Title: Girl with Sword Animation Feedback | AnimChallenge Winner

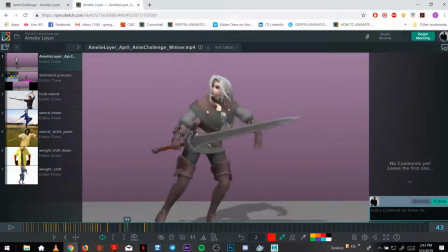20:49 But even here, maybe you can
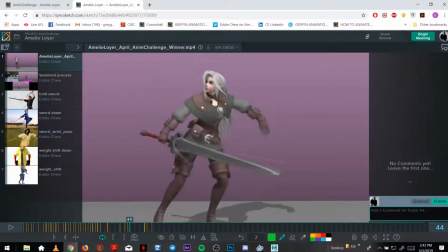if you wanted to right the elbow and then the arm.
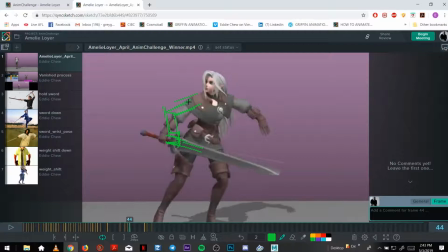And that would, so you don't have to bend that wrist here, bend it at the elbow.
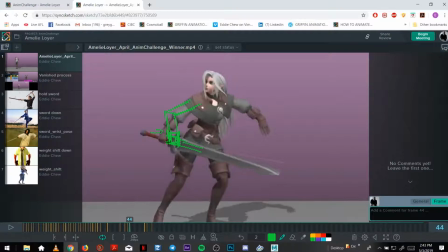21:36 That's why I have elbows, I guess. And this would feel like a nice in-between. You can still get your nice arcs that you have.
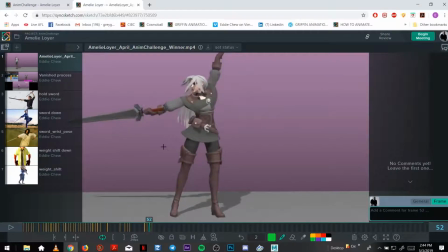I love this pose with the hair. The overlap in the hair makes it feel nice and wavy.
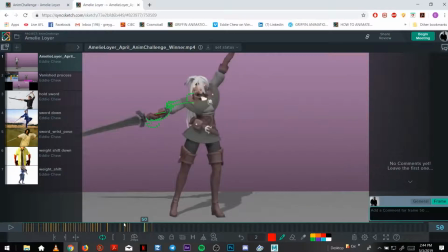Just watch the wrist here as well, this one.
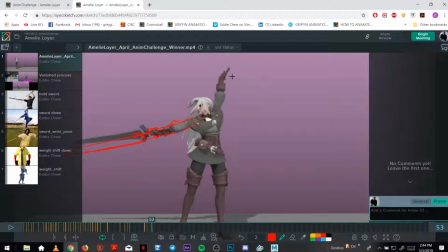Like this pose is nice, you can kind of
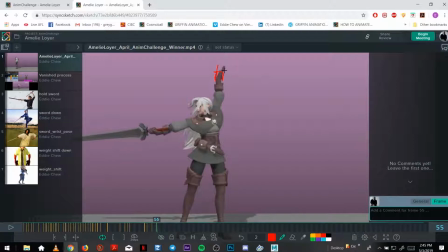22:45 keep the palm almost facing camera. Just keep what you have without bending it too much. But that's nice for the in-between.
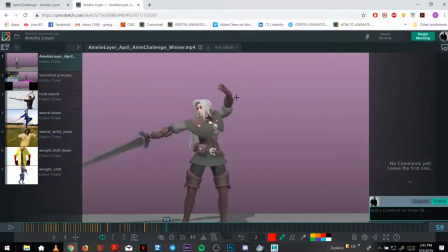Bring out the thumb. It's very nice as silhouette. And then watch the penetration here.
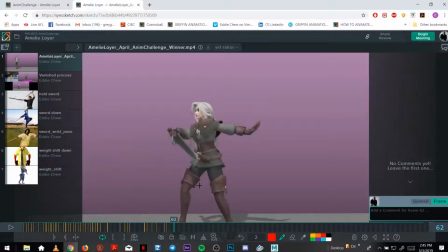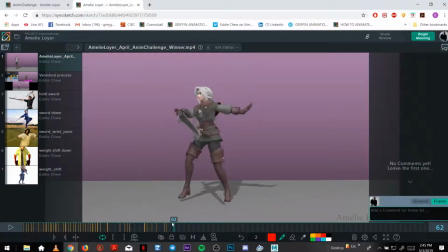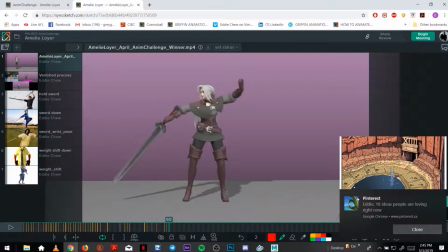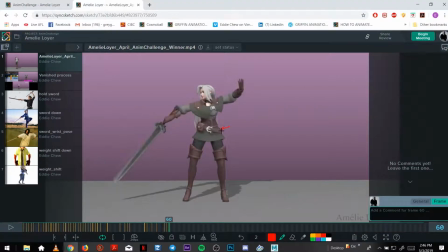23:42 As the hips twist here, twisting around, you can have a slight overlap on the chest, just by a frame or two, just so they don't feel like they're moving at the same time.
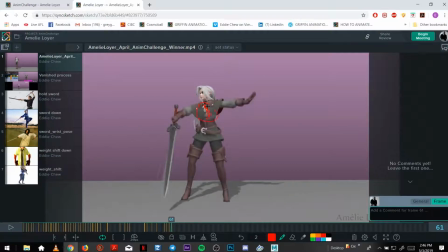24:02 Just slightly, one frame. Nice arc on the hand here.
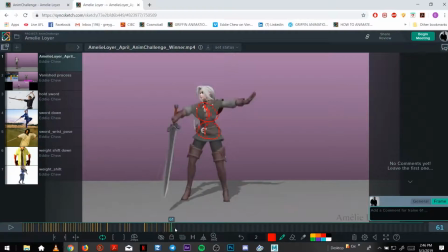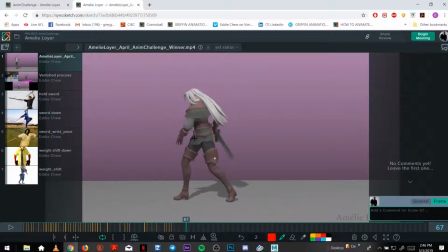24:36 Just be careful here. The hand does feel kind of floppy and flat. So this pose is good. You can almost have just some kind of,
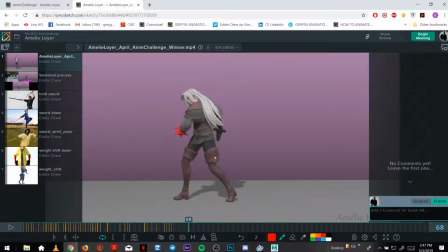24:50 even like one or two fingers or the thumb kind of sticking out, just to prevent that floppiness.
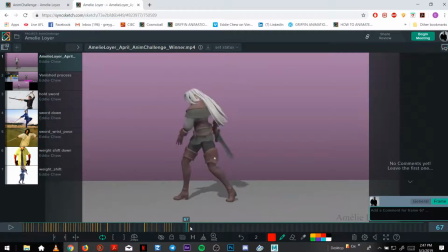25:00 Right now it's like just like paper. whereas raw, muscle, bone.
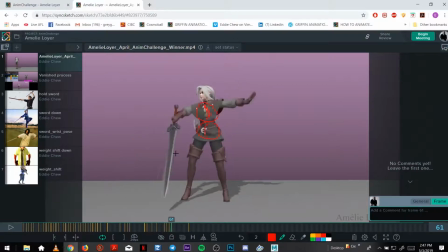This sword pose, alright,
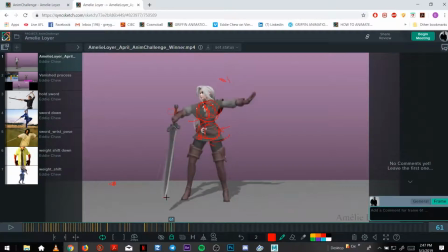25:34 right here gets lost a bit, so let me just track these arcs quickly.
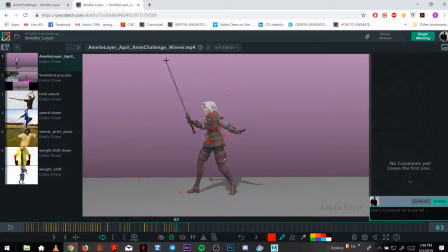These nice arcs. Alright.
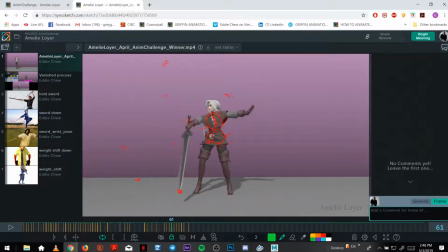Yeah, maybe let's see. Bring the sword out. Something like here.
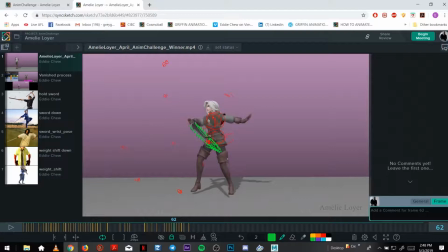26:22 It just gets lost, the silhouette gets lost. You want something a bit more clear. So something like, right now this is what it's kind of doing.
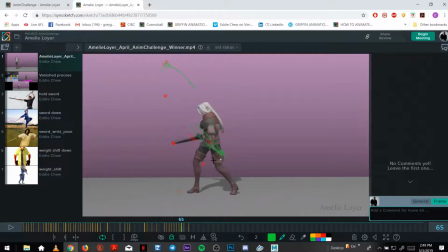If we could even just bring it out here, just for that.
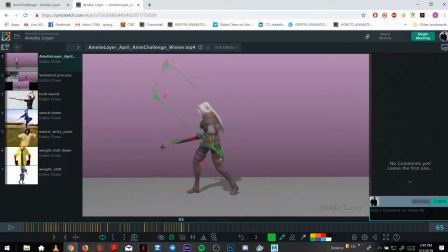Just that slightly bigger arc.
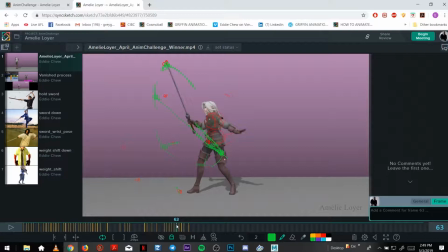Part's all nice, it's good. I think this sword pose, where is it?
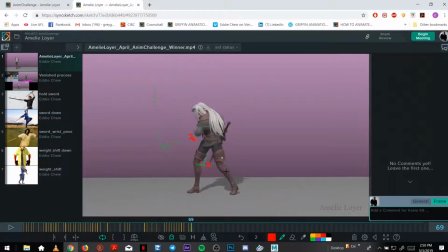27:38 For tracking this, it gets lost behind the foot, and the brain will register that in real time, so we can, I'd say, bring it out here. The swords like that.
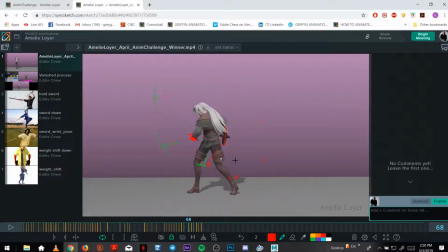And that'll feel nicer.
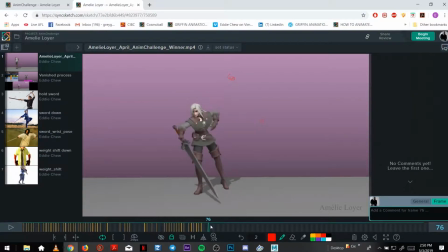Oh, this is beautiful. That's so cool.
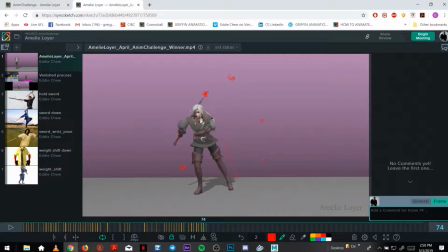Yeah, it's you've done pretty well with
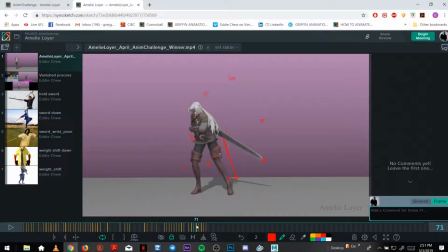28:53 getting this big sword to be doing this kind of movement. And not, not getting it to look like she's clumsy or she's struggling. Like, it feels really nice and fluid.